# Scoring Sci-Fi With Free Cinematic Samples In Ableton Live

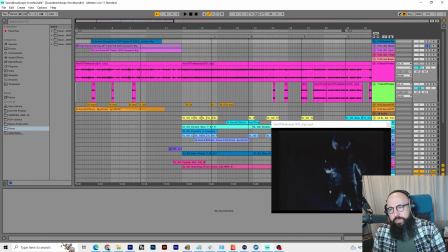So let's look at the strings real quick. The string section and brass, pretty simple.
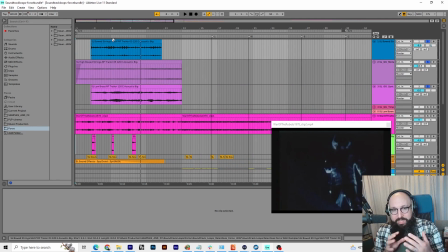These three up here. What I would do after this is organize everything into like string section, brass, bass, all that stuff. Normally I kind of do it while I go, but with this I wasn't that familiar with the samples, so it's a lot different for me than like putting in, you know, if I know I'm going to make a bass line with a Moog plugin from Arturia or something,
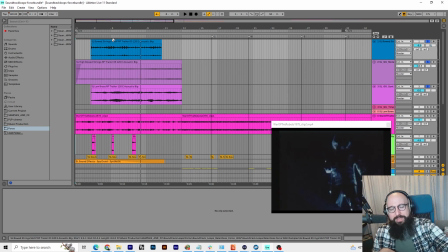I'll throw that on a track and that'll be with the basses. But with this I was kind of just trying to see what was even in the sample pack, which you can see I have open over here.
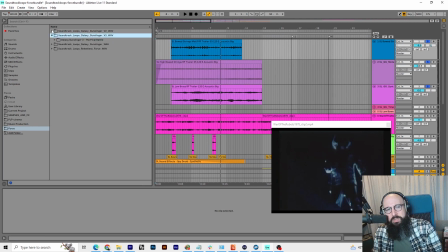It's these four right here. So you can see, got them loaded up. Got our one shots, our loops. all that stuff.
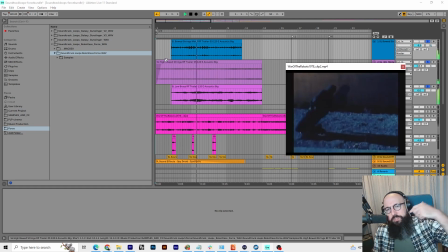So you see, I start with the high strings, bring in some bowed strings here. Just really staccato bowed strings. And under that is a low brass layer.
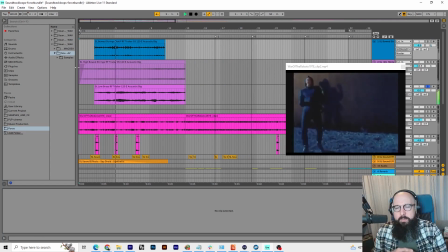We want it to sound ominous, but I also felt like this isn't the height of the action. It's people are kind of, it looks like there's security guards running around quietly, and they're kind of trying to like just monitor what's going on in the area, and then these robots, question mark,
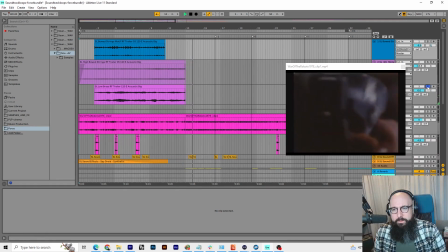start shooting them. And from there I build into the faster section. So let's look at that real quick.
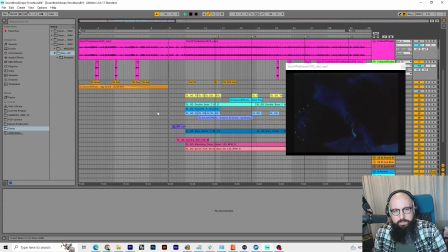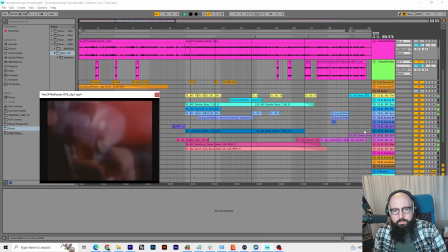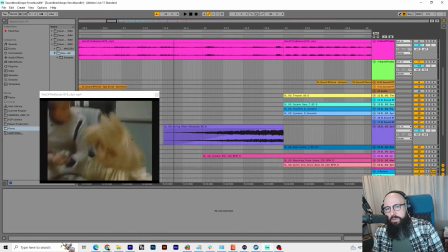So leading into that, I've got a nice glissando right here.
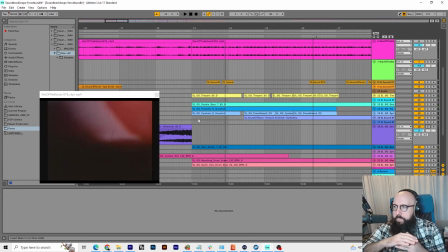And you can see I kind of cut it off. The reason why I did that is when it cuts abruptly like that, you can really feel the beat coming in the next section.
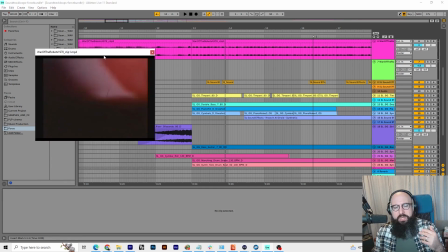When I had it kind of taper off, it sounded too soft. I felt like it needed to be a more abrupt transition with the opening of that door.
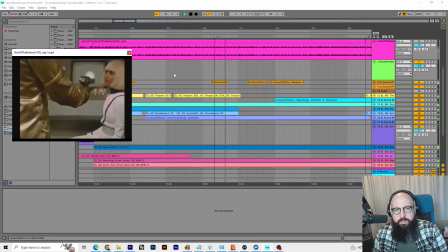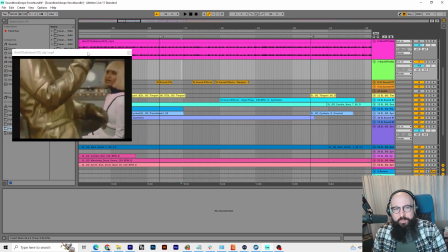So there's obviously a lot of stuff going on here. First of all, there's the sound effects that I put in just to kind of give it a little more life.
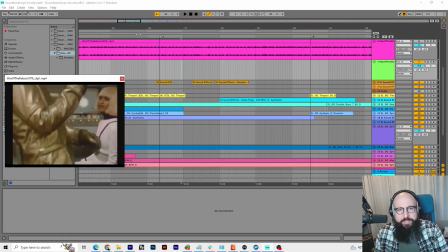Since we don't have audio tracks, we don't have sound effects. Let's look at that real quick.
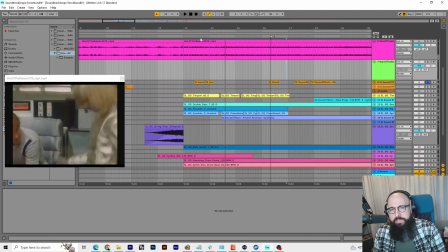Laser sound effects.
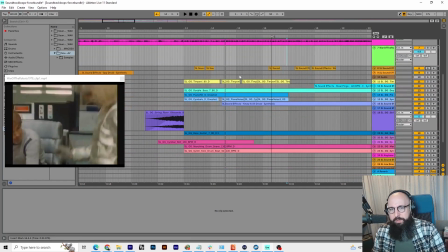Up here, let's just make sure there's nothing above there. There's a timpani coming in.
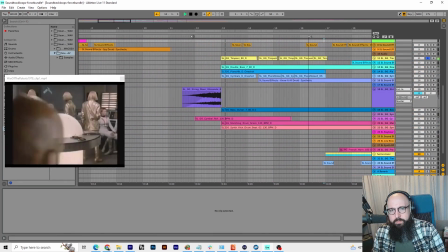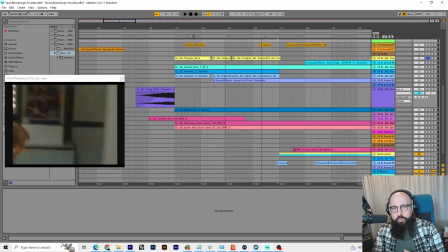Super subtle, but it's layered with the other things going on to create an impact. Then there's the double bass.
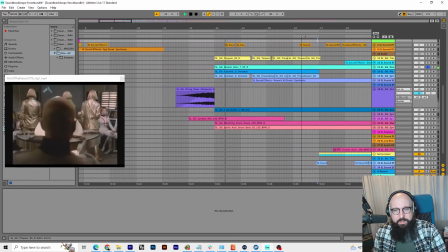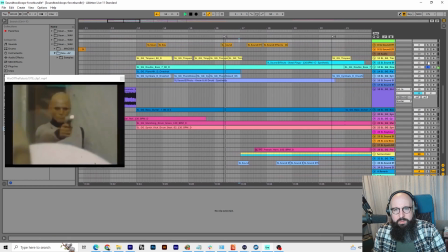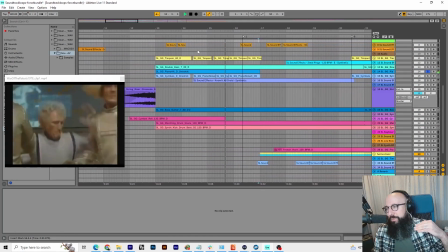Piano one shot. It's a sustained note. It's just a very low note that kind of, again, hits that initial impact of the door opening.
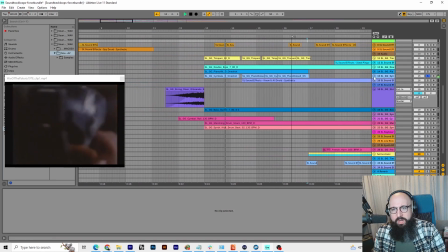Next, got a lot of cymbals in here.
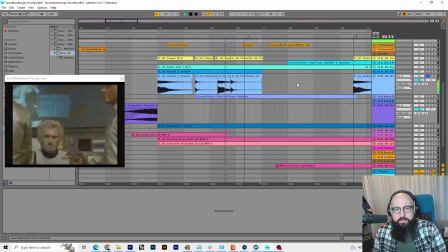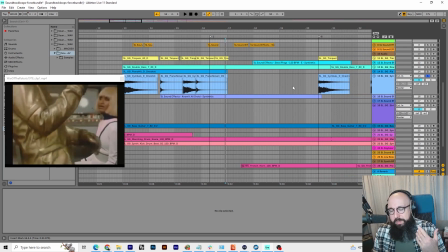You know, moving forward with this, I would probably separate those two different sounds just because it's easier to EQ them if they're on separate layers. In this case, I was working quickly, and I think it works,
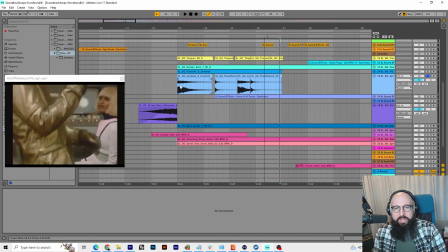but I would definitely probably separate these moving forward for the mix down and really try to dial in like where those hit in the frequency spectrum. Next, just kind of some droids falling over sounds.
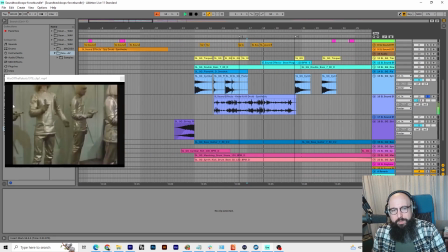I wanted to make something to kind of communicate that people were falling over, and I figured I think these are droids, so we're just going to go with that.
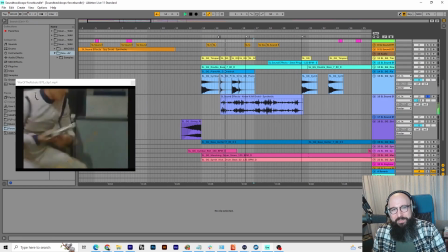But these sound effects kind of indicate them falling over when they get hit.